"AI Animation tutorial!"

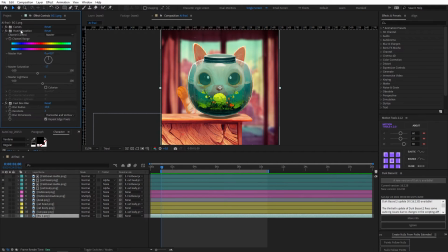245s
So we have our background, and that just has a curves adjustment, a hue and saturation adjustment, and a fast box blur.
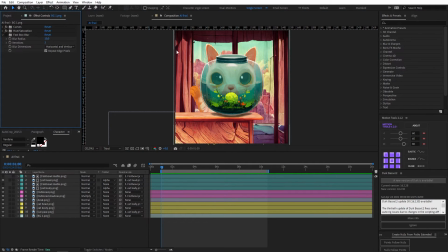252s
So I was just trying to desaturate the background a little bit, get the colors to match the rest of the illustration a bit more. The fast box blur just separates that background really nicely. So we have our cat head parented to our cat body, our cat paw sitting behind our desk,
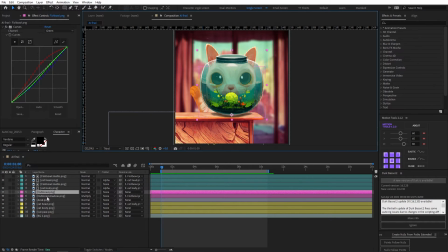267s
our fishbowl shadow is painted to our fishbowl, and our fishbowl shadow is multiplied on the layer below.
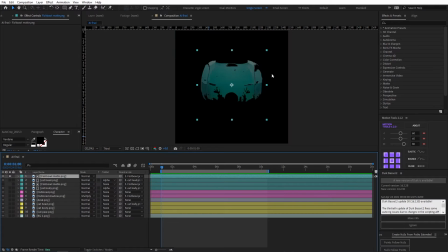273s
Then the final touch is using that mat that we created on duplicates of our cat body and our cat head, and just matting those so that they show up only in that area. I also dropped the opacity of these so that it feels like the cat's actually looking through.
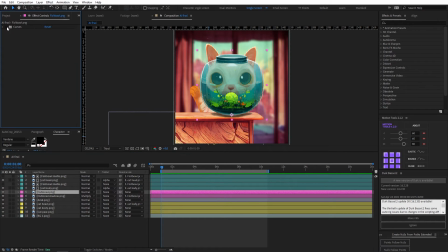288s
I've also added some curves adjustment to the fishbowl, And the same thing with the desk, so that these colors tie together. Now I'm just gonna briefly run through the animation process.
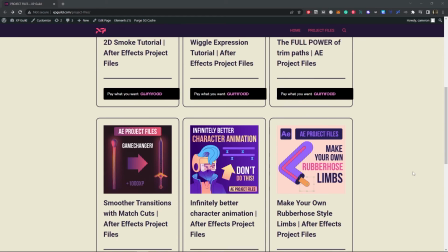300s
But for anyone who is interested in a detailed breakdown, check out the link in the description to download the full animation tutorial, as well as the project files.
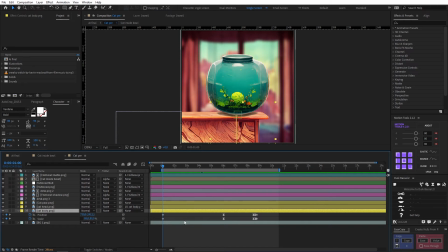308s
I ended up starting with the cat body. So if I open up the keyframe so that you can see, I animated the position and the scale. So he moves up nice and slowly. I then added a bit of rotation to the head at this point, just so the cat feels like he's eyeing this fishbowl.
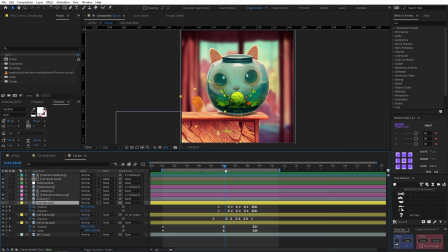322s
The next part I focused on was the paw, bringing the paw out from behind the desk and just anticipating this first whack. So then it was just using position and rotation keyframes to make it feel like he's really whacking this fishbowl. And that was using linear keyframes for the hit and then having a strong ease in and ease out.
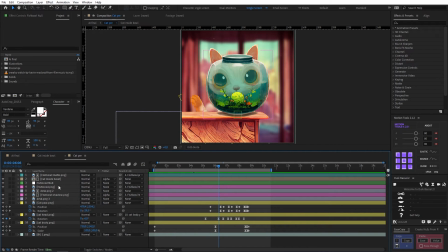342s
So of course I had to animate the fishbowl responding to that. And what I ended up doing is actually parenting the fishbowl and the fishbowl shadow to null so that I could separate the positional movement from the rotational movement. So you can see the null is controlling the position to the right.
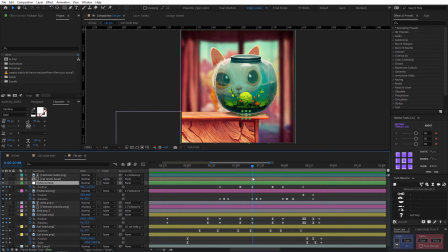358s
So each time the paw hits, it animates from a linear keyframe with a strong easing on the right keyframe. And then there's this little wobble on the rotation. So the next thing I focused on was actually making this fishbowl fall off the edge.
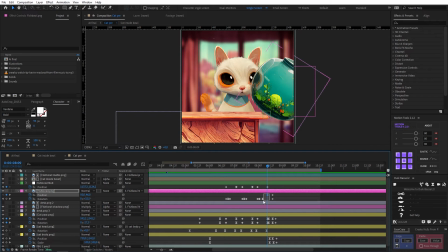371s
So the fishbowl null takes the fishbowl to the edge of the table, and then I use the rotation and position on the fishbowl to get it to fall off the table.
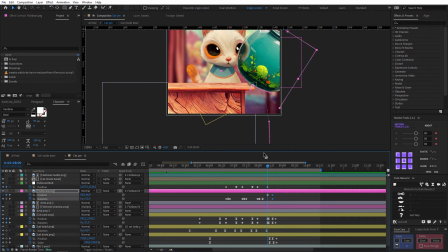379s
So there are some curves on that as well, just to make it feel natural.
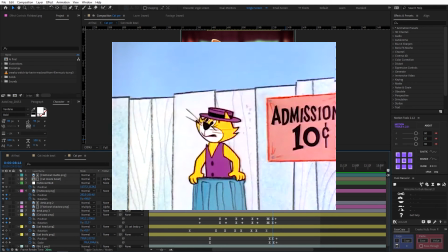383s
Now, of course, after this fishbowl falls off, our cat has to make a quick exit so that no one suspects him of any wrongdoing.
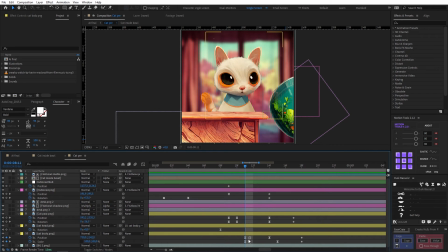390s
So the way that I did that was animating the position and scale of our cat. There's an anticipatory upward movement in the body as well as the head. So if I open up the position keyframes, you can see I've animated this upwards.
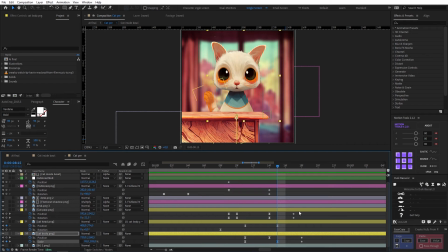404s
And it's accompanied by the squash and stretch that I added to the scale here. And then that gets even more exaggerated as they animate it off screen. The paw also has a bit of an up and a down movement. Now you also might notice that the head has a bit of movement.
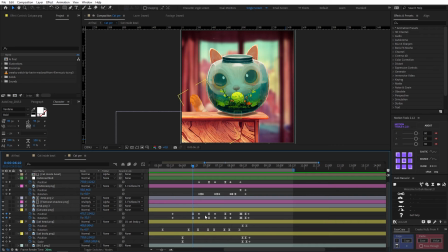418s
So I wanted to make it feel like every time the cat hit the fishbowl, they were shifting their gaze in response to that. So there is a bit of rotation on that, but I also created a bit of faux 3D on this.
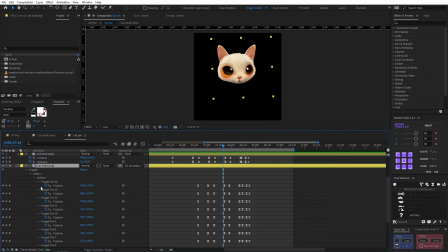431s
So if I open up the keyframes fully and just solo this layer, I actually have a bunch of puppet pins on this layer. And I'm mostly using these central puppet pins to control the gaze, so you can kind of get a sense of that. So then I just animated these puppet pins ever so slightly as the cat looks to the right.
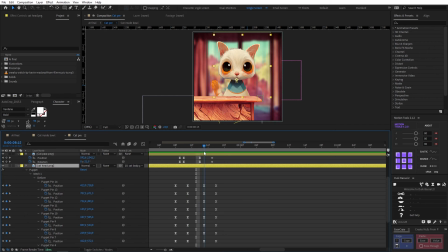450s
You can also see as the cat exits, I reset the puppet pins. I also added a bit of animation to the ears to emphasize the squash and stretch.
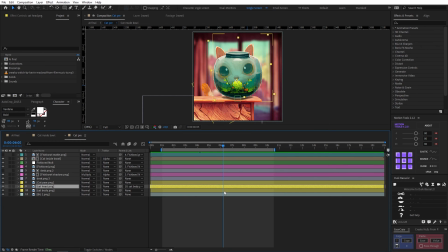458s
The final thing that I did was duplicate the cat head and the body, which I then pre-comped. So here you can see exactly the same animation. And then I used our fishbowl mat just to mat all of that.
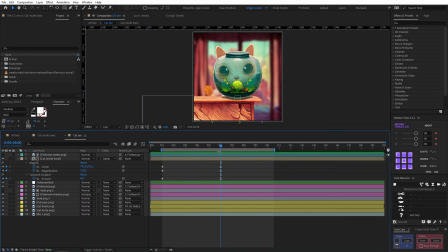470s
This allowed me to add some effects on top of this. So I added a magnify. So I just changed the size of this so that it matched the fishbowl. And then I animated the center slightly because it just added a nice little warp. And then the turbulent displace creates this sense of distortion through the fishbowl.
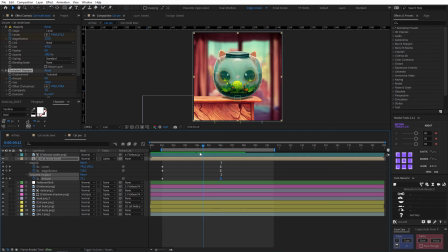487s
I also keyframed both of these effects so that it was very distorted initially and then became slightly less distorted,
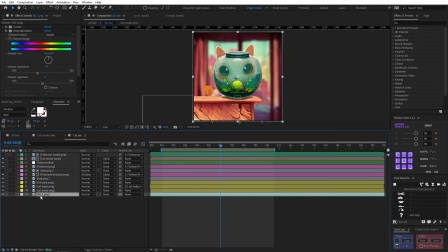494s
just so you could see this cute cat's features, you know? Then this background is pretty much placeholder at this point,
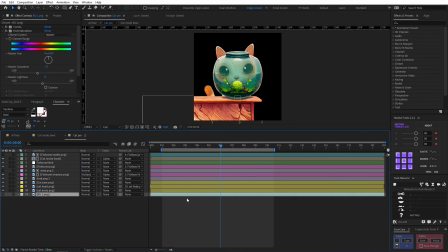500s
because the final step that I did was pre-comping both the background and these foreground layers.
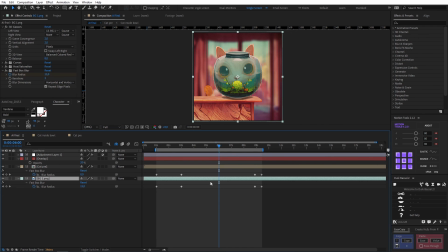506s
So this is where we ended up. You can see the background here and the foreground elements here. To finish things off, I added an overlay.
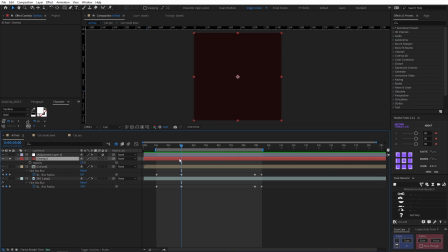513s
It's just a solid with this color at 20% opacity, and that just helps to tie all of the colors together.
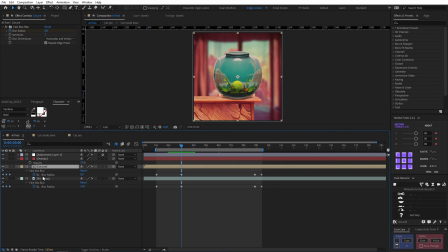521s
Then I added an adjustment layer with a vignette. I added a fast box blur to both the foreground and background elements. So in the beginning, the background is in focus and the foreground is blurred. And then I just swap that focus. And at the end, that's just reset.
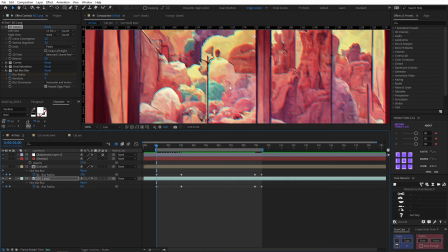536s
Final little thing that I added here was a 3D glasses to create a chromatic aberration, and that's just because I'm really into that at the moment.
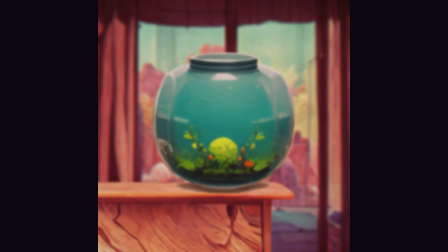545s
And here is the final with sound added.
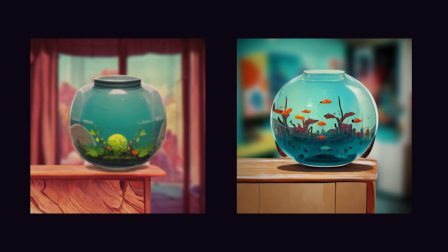552s
I also wanted to note that I made a previous version of this animation just to see if it was possible to make this work,
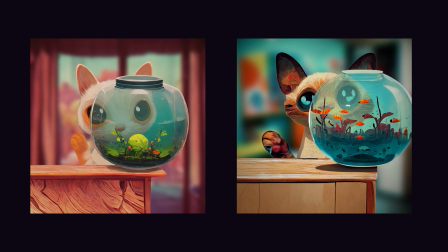558s
and it's really interesting to me how different and unique they are. I think we're just scratching the surface of what's possible, and I don't know about you, but I'm excited to see what the rest of the motion design community can do with this. So tag me on Instagram at Cameron Chef of Boswell with your experiments so I can see and share them. Anyway, I had a lot of fun with this. I think the result is actually really interesting, and AI is certainly a powerful tool to take advantage of and experiment with. So if you haven't taken a look at Midjourney yet, I highly recommend it, especially if you're a fan of having your mind blown. Comment below if you think this is the start of the singularity. However,